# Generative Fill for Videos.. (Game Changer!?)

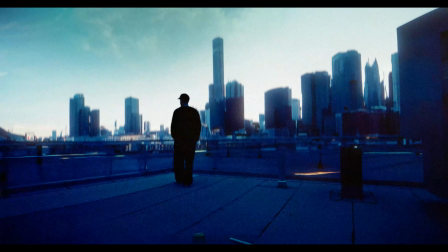0:00 this video, I'm going to show you how to do set extensions using Photoshop AI. Just make sure your footage was shot on a tripod and you'll be all set.
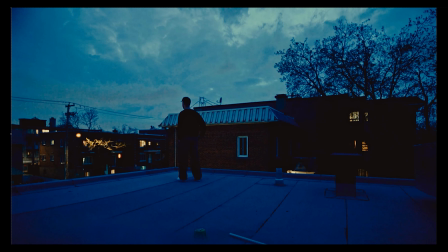0:07 We're going to start by screenshotting a frame off of our source footage and importing it to Photoshop.
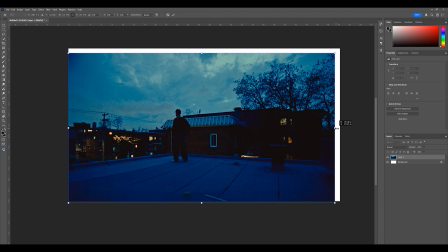0:13 Make sure it matches your comp's resolution, so I'm just going to crop it up like that.
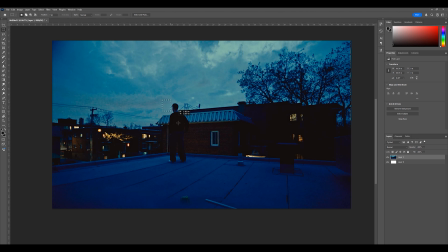0:16 The first thing we're going to do inside of Photoshop is actually select our subject and hit it with a remove prompt. As you can see, that should successfully remove our subject. So we're just going to cycle through different options and pick the best one. I feel like it's either number 2 or 3, but we're probably going to go for number 2 in this example.
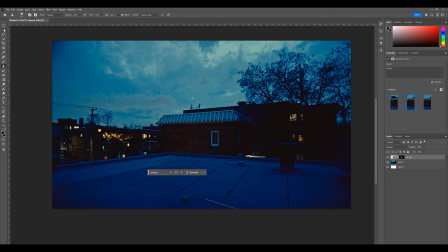0:36 Now, if the generative fill is not giving you good results, you could always do it manually. Next, you want to merge both layers together, and then we can grab the pen tool and select the area we're going to want to replace with the AI generative fill.
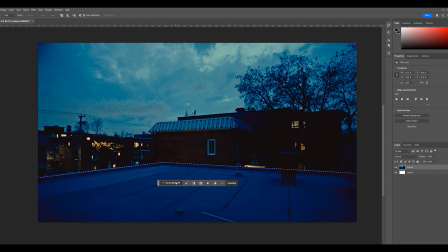0:49 Make sure to set it as a selection and hit OK, and as you can see, we can now prompt it with whatever we want.
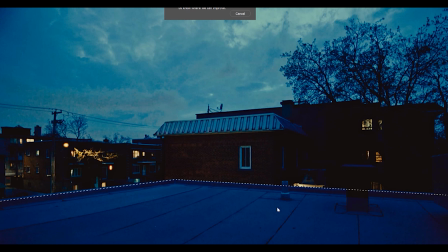0:55 I usually start off by leaving it empty, but if it doesn't give us good results, we can always prompt it with basically whatever we want.
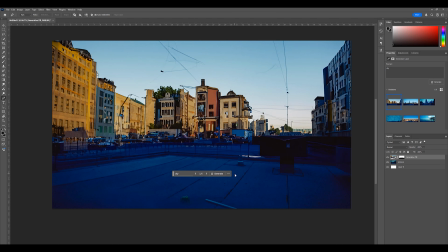1:02 As you can see, this looks absolutely terrible, but we basically just gotta go ahead and write different stuff, click generate until we find something that we actually like.
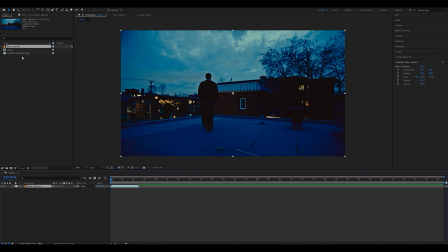1:11 Once you found the one that you like, just save it as a PNG and import it into After Effects with your source footage. Just make sure the 2 layers line up perfectly, but what we can do is now select the PNG layer and mask out the same exact way we did in Photoshop,
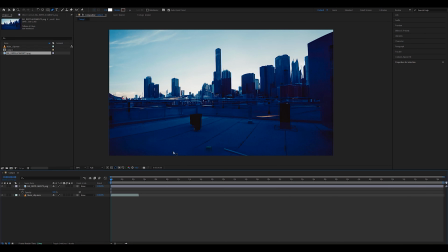1:25 but this time around in After Effects to isolate the portion we actually replaced. As you can see, the background is looking great, but we're having a little issue with our subject,
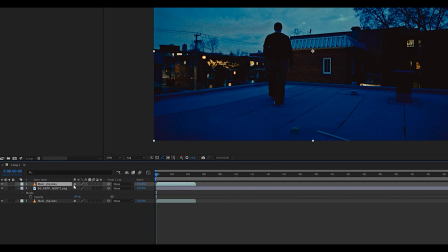1:33 so just go ahead and duplicate the source footage, put it up top, and then we're going to roto out our subject.
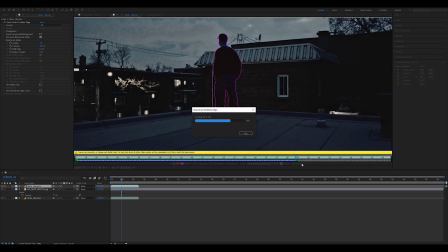1:38 Just make sure you stay consistent with your rotoscoping if you want to get the best results. Once you're done, as you can see, it is looking great.
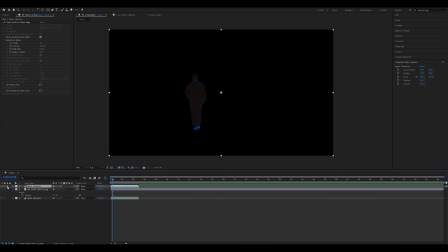1:45 We have our subject sitting on top of the background, but it still looks a little bit too sharp and digital.
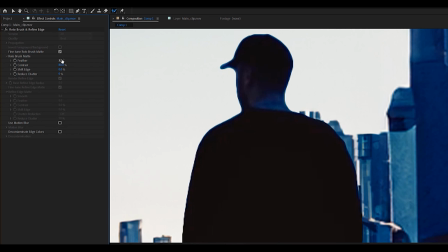1:50 And the way we're going to fix that is by adjusting the feather and contrast values of the rotoscope itself.
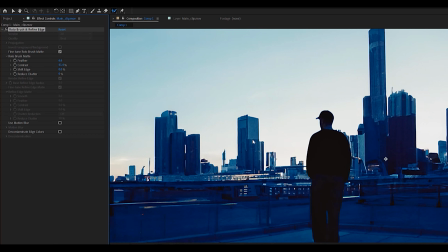1:56 I like to tone down the contrast quite a bit, that way our subject looks a little more blurry.
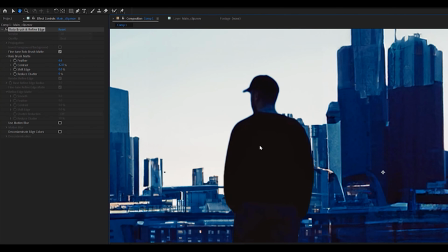2:01 As you can see, this already looks much more cohesive and our subject now blends in with the background perfectly.
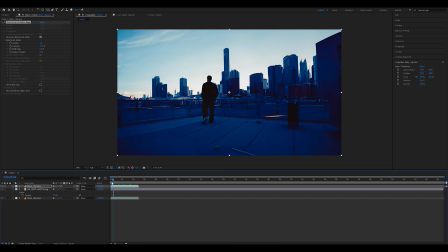2:07 Next thing I like to address is the background itself, and we're going to make it look more realistic by adding a camera lens blur effect to it.
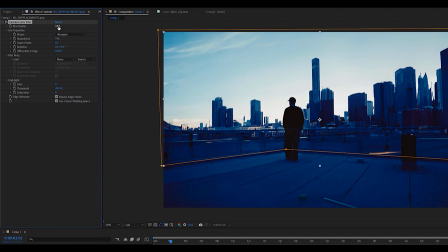2:15 You don't want to go overboard with this, but I like to change the aspect ratio to 0.2 to get that anamorphic look and to crank up the blur radius quite a bit.
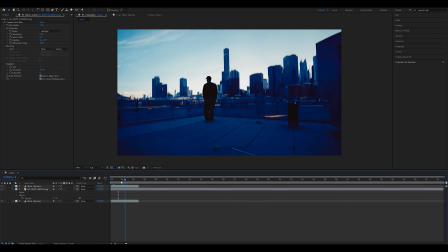2:22 This is going to simulate depth of field and it's going to make it look a lot more realistic since our background is pretty far away.
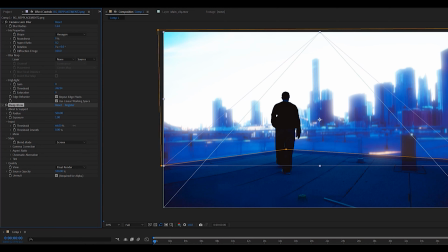2:28 Next, I like to add a subtle glow, but only to the sky, so we're going to play around with the threshold until it targets only the bright portion of the sky.
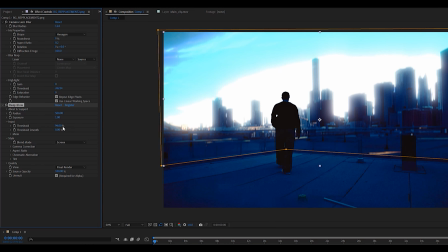2:36 I'm using deep glow for this example, but you can use the built-in glow and it's going to give you the exact same result.
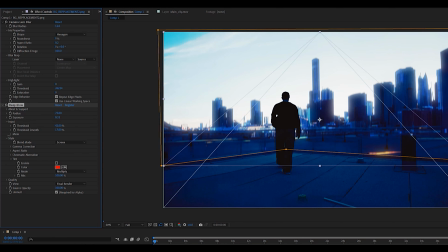2:41 Make sure you turn up the radius quite a bit, but don't go too crazy on the exposure value as we don't want everything to be bloomed out.
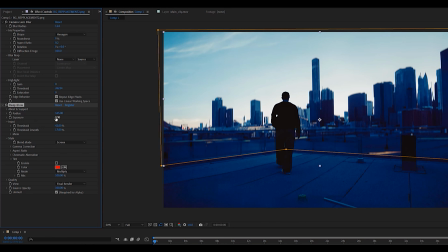2:49 As you can see, it sort of gives us that pro-mist aesthetic that I really like.
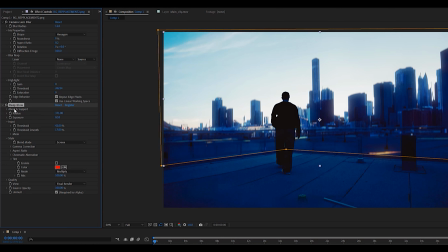2:53 It is completely optional, you don't need to do it, but I feel like it adds a little touch of realism.
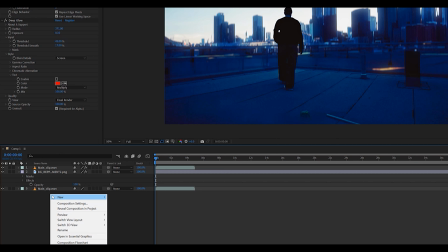2:58 Finally, what I like to do is to create an adjustment layer and blend everything together using grain.
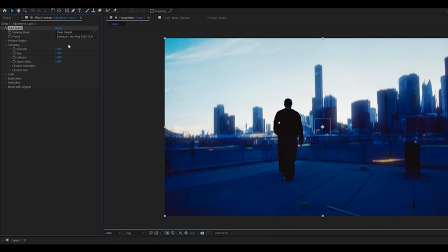3:04 There's no specific preset or values here, just go for what you like. Since our entire background is a static image,
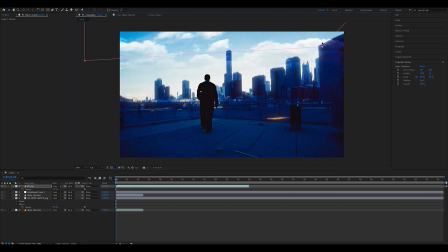3:11 I also like to add animated overlays to bring up some life and make it feel more animated and realistic.
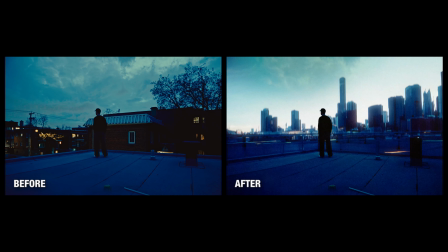3:17 But here's the final result. As you can see, we completely switched the mood of that shot, and the craziest thing is the possibilities are literally endless. You can use any background you'd like. That'll be all for today, guys. I hope y'all enjoyed.
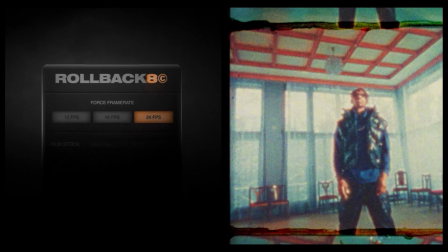3:29 Make sure to let me know which tutorials you want to see next. And if you're trying to level up your edits, check the first link in the description down below where you can find all of my packs and plugins. But on that note, I will see you guys in the next one. Peace.